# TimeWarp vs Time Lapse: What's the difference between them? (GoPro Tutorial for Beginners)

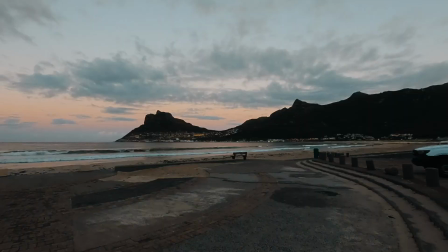Waking up with the sun is one of the best habits I try to implement. It's not so much about being the early bird and catching the first worm.
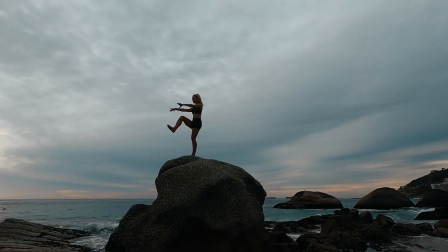For me, it's time to warm up and ease into the day ahead.
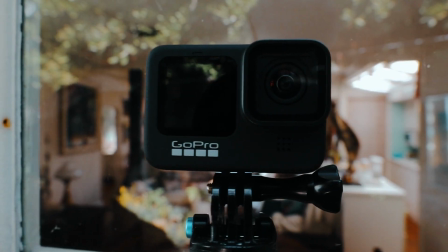I have a GoPro Hero 9,
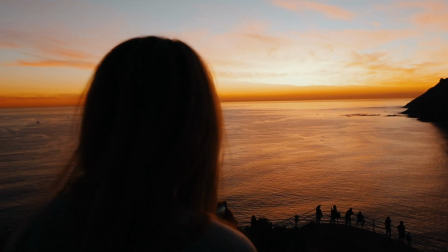and setting up a time lapse to capture the elegance of a sunrise is a fun activity to add some playfulness into the morning.
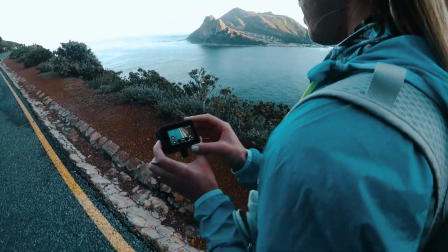Initiating a time warp, if I'm going for a run,
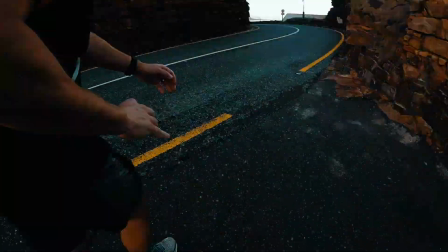allows me to speed up a 5K so that it's interesting and fast-paced to grip the attention of someone, should I wish to share it. Knowing when to use a time lapse and when to use a time warp has impacted how I go about filming,
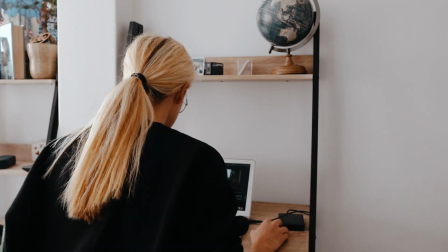but it has made the editing version of myself have a great time when it comes to adding the moments to music. This video is for you if you're a beginner and you don't understand the difference between a GoPro time warp and a GoPro time lapse. Give me a big thumbs up if you're ready to dive straight into it.
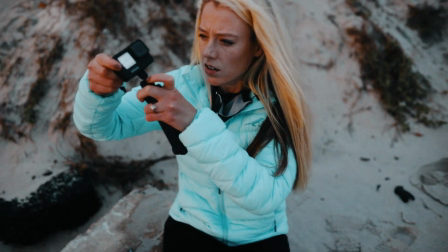I'll explain the difference between a time warp and a time lapse,
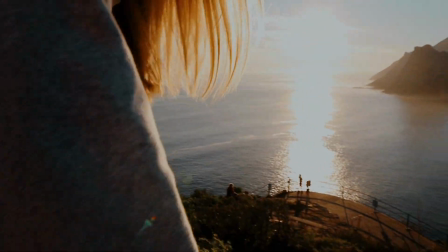as well as give a few tips on how I use them for a cinematic feel to my videos. You may recognize the term time lapse from cinematic videos with epic sunrises and sunsets. At least that's how I was first introduced to a time lapse anyway.
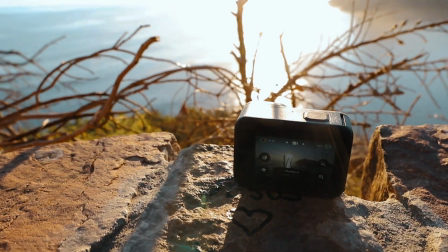To take a time lapse, you place your GoPro on a stabilized surface or mount that will remain stationary for the duration of your shot.
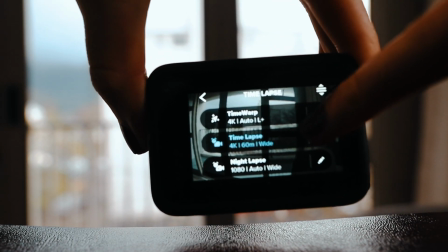So under time lapse settings, you select how often your GoPro takes a photo.
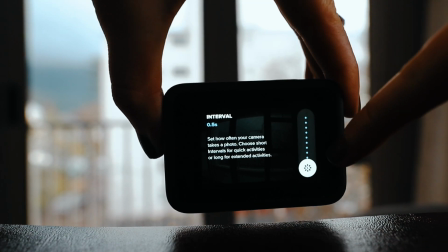My GoPro has interval options between half a second and an hour.
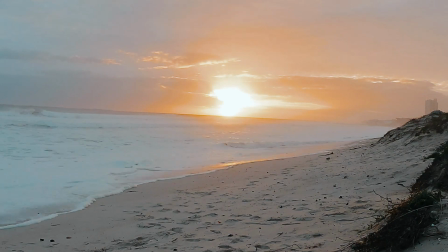This snippet is an example of a GoPro time lapse at half a second interval, 4K and a wide lens.
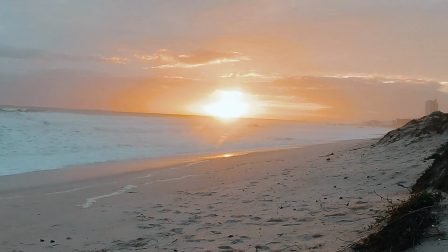I then sped this up in editing by 1000%. So the first thing to understand with a time lapse is that it is most effective when your GoPro is on a stationary surface.
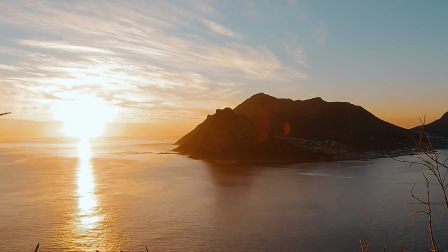And perhaps what we wouldn't normally see, because the change was too gradual, we are now able to experience in a short period of time.
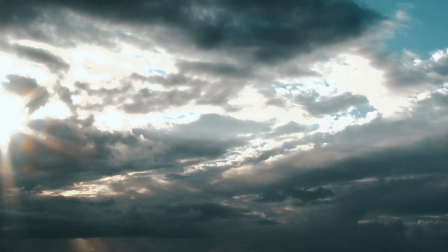This is maybe why a sunrise time-lapse or a sunset time-lapse always feels so magical.
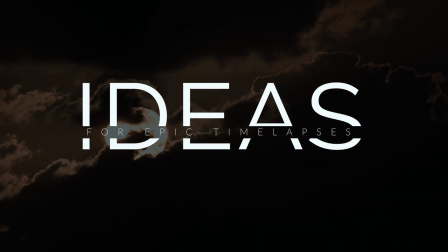So here are some ideas for how you could potentially use a time-lapse. A sunrise, a sunset,
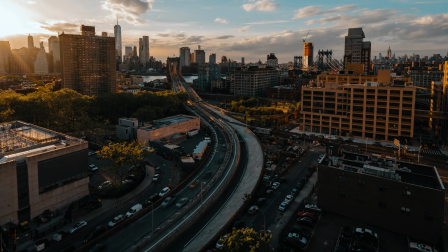clouds moving, the buzz of a city awakening, a city cooling down, something growing, something rising. My rule of thumb is that there is a clear before and after.
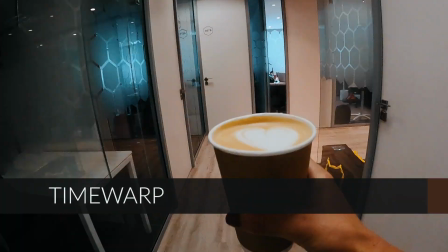The time lapse will document the change. Time warp is different though. You are able to incorporate movement and still achieve somewhat of a stable shot.
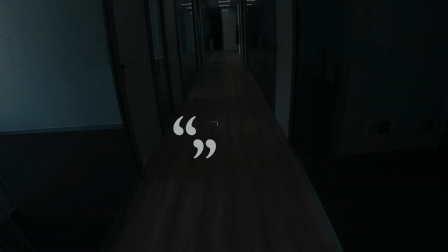This is what GoPro has to say about their time warp feature. Time warp is hyper smooth applied to time lapse video.
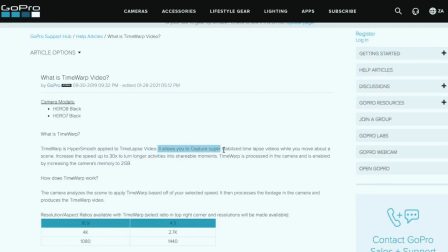It allows you to capture super stabilized time lapse videos while you move about a scene. Increase the speed up to 30 times to turn longer activities into shareable moments.
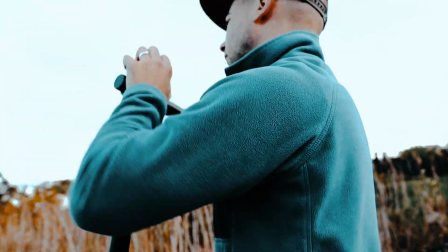I find that in cases where there can be that temptation to record so much slow motion to introduce a cinematic feel to a video, it's often fun to throw in a little bit of a fast forward instead.
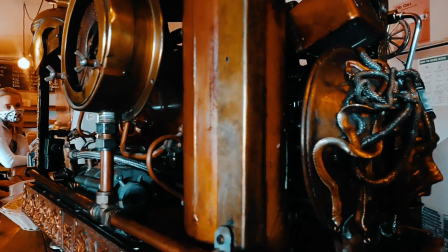Also, when using slow-mo, there is often an emphasis on capturing a variety of angles to keep things interesting. With a time warp, things are a lot simpler.
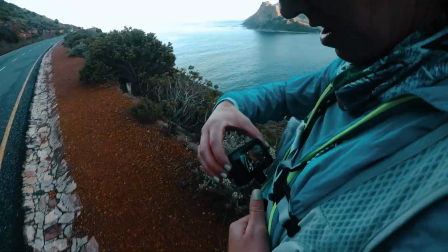You can have someone follow you, you can follow someone else, or you can decide to attach the GoPro to an accessory as you move in a direction. A tip that I do, which you might find interesting, is that I usually add a time warp to a specific build in a piece of music.
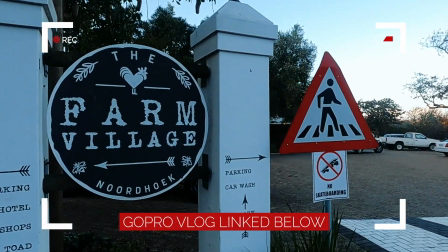24K got nothing on me, make you want it forever.
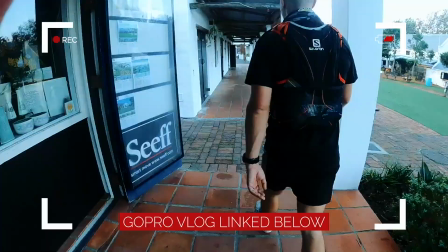Tryna play a game, but you don't play for keeps. Messing with a girl from the east side, yeah. Kinda love you, wanna build your dreams on, yeah.
I found that this has increased the energy and the pace in a lot of my vlogs.
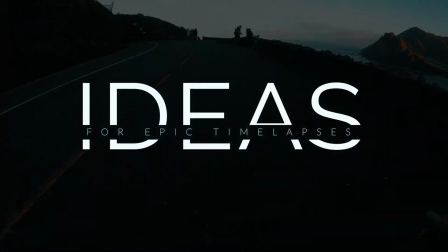Here are some ideas for what you could consider if you wanted to use a time warp.